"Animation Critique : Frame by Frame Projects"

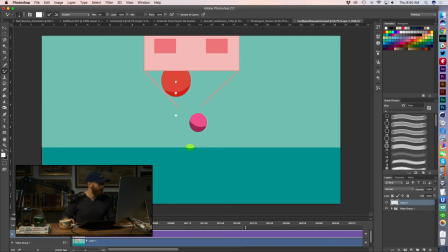[42:24]
see we're a little slower which is good right so like the ball is resting so it's going to go a little slow but then it should immediately pick up speed good ah but then the problem comes
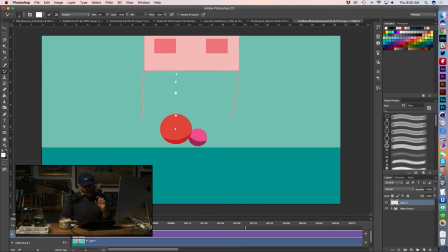[42:39]
here before it hits the ground our spacing starts to close again we've actually slowed the ball down again it's almost anticipating contact so this would be you know an ease in ease out kind of pattern on the spacing
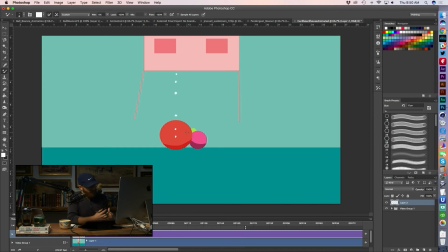[42:56]
except that when a ball is dropping towards the ground it's not going to ease in to that next contact pose so miju that is why i think when you just watch the playback it just doesn't feel it doesn't feel natural it feels floaty
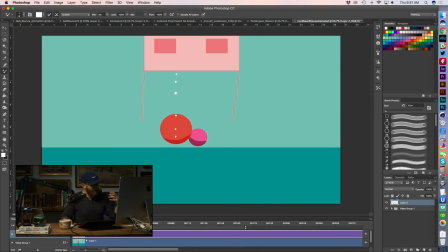[43:13]
because it's like picking up speed but then it starts to slow down and that's not what we want the squash and the stretch is very subtle on the red one which is okay you know maybe it's a stiffer material so
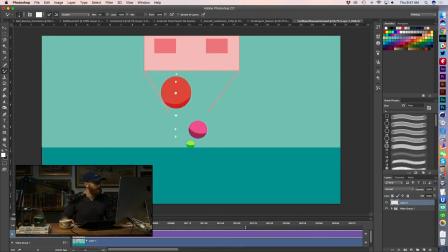[43:28]
it's not going to bounce as much but let's see let's see what we did on the on the green ball here I like your shading me ju super quick so it goes from there to there
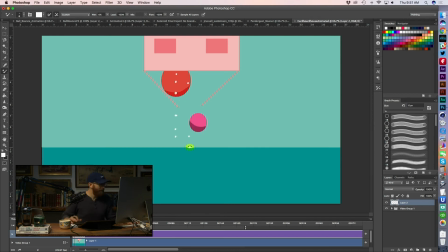[43:46]
into the squash pose see that one but you see that here's the problem then that jump is like basically static it almost stays in place then we kind of lose track of it
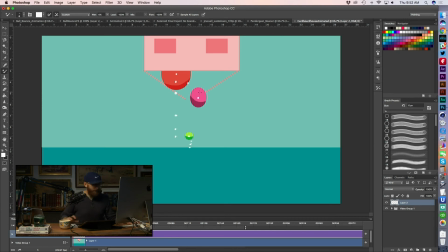[44:07]
but you see the pink ball the pink ball is going to have the same issue meju it's going to be going here it's going to go fast on that next frame which i think looks good right we're going to see but then before it's contacted before
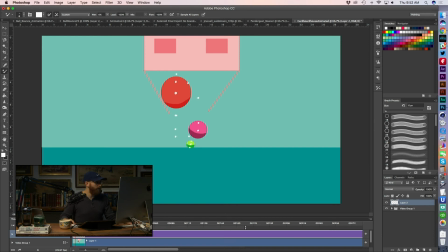[44:23]
anything now you've shortened up that spacing again which is what we don't want to do right you've shortened it up pretty good it's really starting to ease in and really starting to uh almost
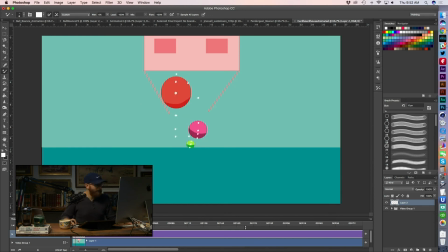[44:38]
anticipate the ground and it seems like you've actually begun its squash and stretch before it even hit the ground and you see same thing there. So on this bounce, right, you've got your kind of arc.
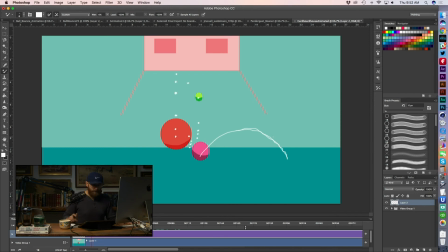[44:56]
The spacing that you seem to have is linear, and what it really ought to be, so if this is one pose, the next pose it should kind of jump, and then if you want to close in that spacing at all, but then it should basically
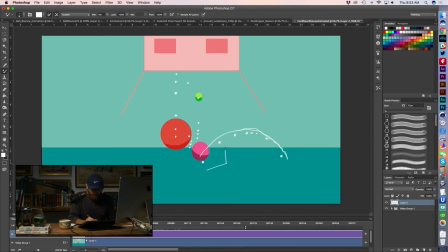[45:16]
pick up speed again right so that's the action right it's fast off the ground get some wider spacing to show us that it's really bouncing if you want to kind of exaggerate it through the top of its bounce but then it needs to pick up speed again on
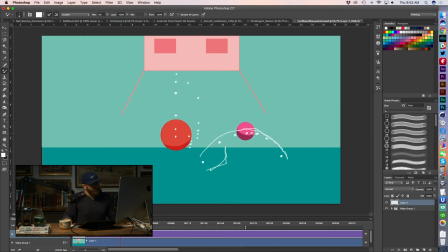[45:32]
the way down but what does happen is it eases out floats through the middle and then and then eases all the way in, and then hits the ground. So really you just need to change. The timing's a little slow too.
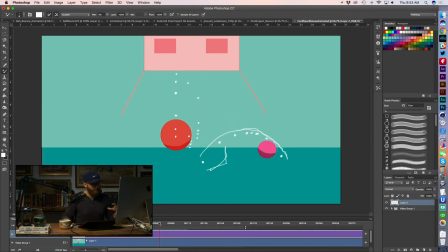[45:47]
Definitely compared to how fast it was going, the overall timing beats could probably be sped up, but the spacing is the issue, right? Instead of seeing slow into fast to have some kind of contrast, it just goes in a total linear motion, and then it eases all the way into the ground.
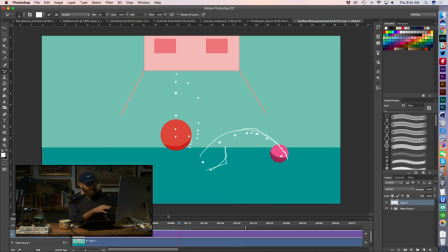[46:06]
So, hopefully Miju, based on all these other examples, if you saw some of these, you can see how spacing really dictates the feel and the nature of the movement and of the animation.
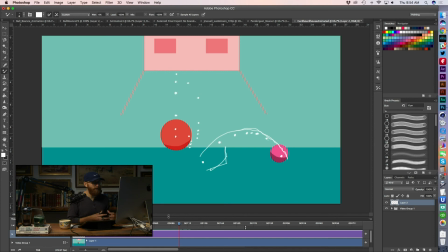[46:19]
So if you get something that feels floaty, if it doesn't feel right, if it doesn't look right, it's usually that the spacing isn't right, you know. It's having things that feel floaty, that are floating towards the ground.